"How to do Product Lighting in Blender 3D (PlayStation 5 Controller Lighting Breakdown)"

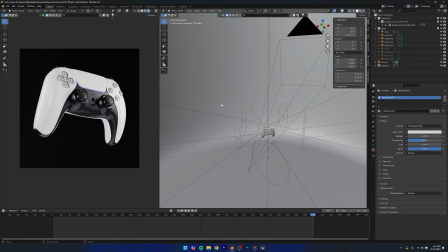247s
Now we're just moving on to the background, right? So for the background, what I did was I have the cylinder and I'm going to add some lights to the cylinder.
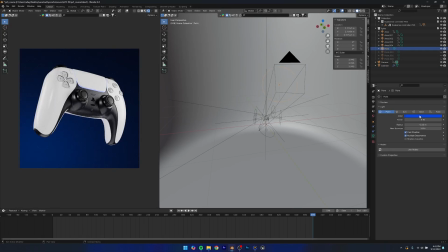255s
So the first light that I added was basically of this blue color. This is the PSY blue color. And the power, you can see that is it's 8 watts.
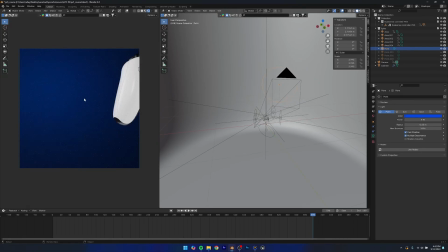264s
And if I just move here, if I move my camera, you can see that that light sort of just lights up the background, which also has basically a white material so that it, you know,
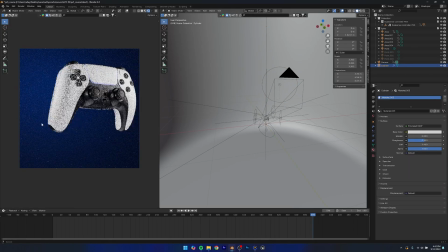273s
reflects more of the light that bounces on it.
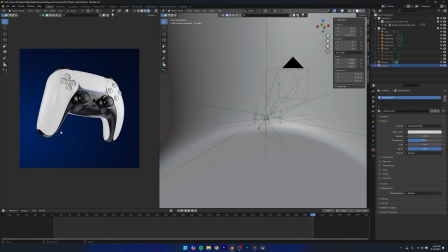276s
And this really sort of adds like a gradient effect to the background, and only one light wouldn't have been enough, so that's why we added more lights as well. So you can see that
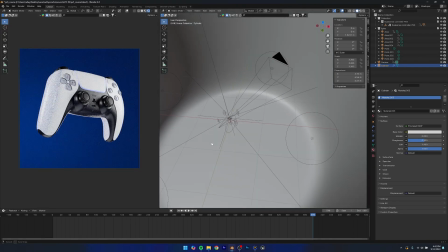286s
this other light was here, and I added like these lights on all four corners so that we can like, you know, illuminate the background pretty well.
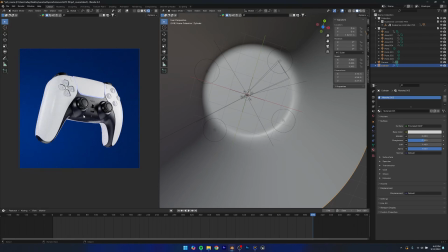294s
And after, you know, we added all the lights, you can see that it looks much, much better. So you can see our final result actually looks really, really good. And the reason for that is because obviously, you know, we have an evenly lit background, but it's not like perfectly even, because then it would just look like you have a blue image at the back. You know, this sort of shows you like there is a little bit of gradient going on.
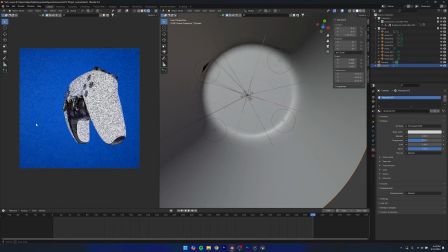314s
And as you move in your scene, you can see that some parts are going to be more blue, some parts are going to be brighter, some parts are going to be
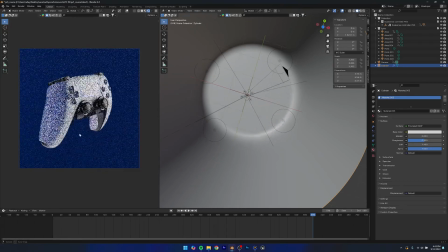321s
darker. So yeah, it just adds that sort of variation, right? So that's a very important thing to do.
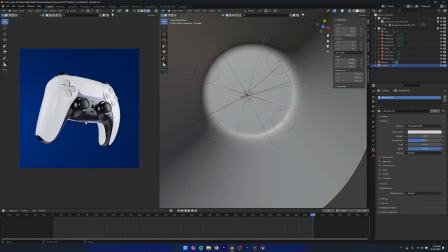325s
And so I hope you guys learned something new, and I hope you guys enjoyed this as well. Now, if you want to learn how to make this whole scene from scratch, if you want to watch a full course of this scene, of how to like build this whole scene, and also how to make an animation.
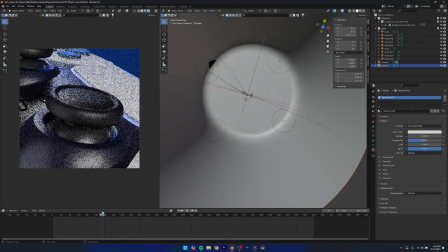337s
So this is basically, what I'm playing is basically an animation. It's pretty noisy right now, but you get the idea.
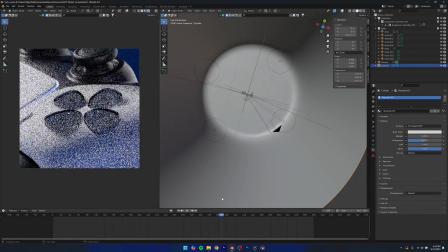342s
If you want to make this whole animation from scratch in Blender 3D, then be sure to check out my course.
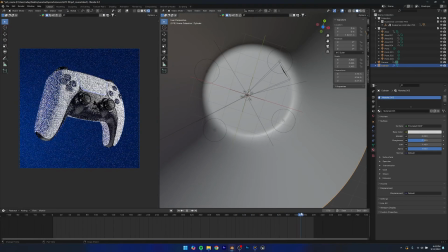348s
The link is going to be in the description. We're going to be covering a lot in that course. We're going to be learning quite a lot. We're going to be making this whole animation from scratch. Even if you're a beginner, you're going to find this course pretty, pretty easy. So yeah, if you're into Blender and you want to take your product animation skills to the next level, be sure to check that course out.
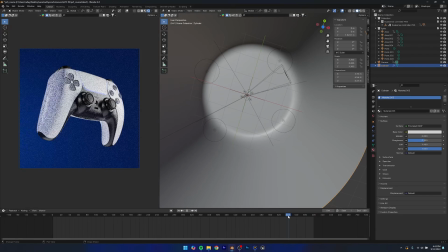365s
And yeah, apart from that, that's pretty much it for this video. Be sure to follow me on Instagram. Be sure to like this video. Be sure to subscribe to the channel. And I'll see you in the next one. Goodbye.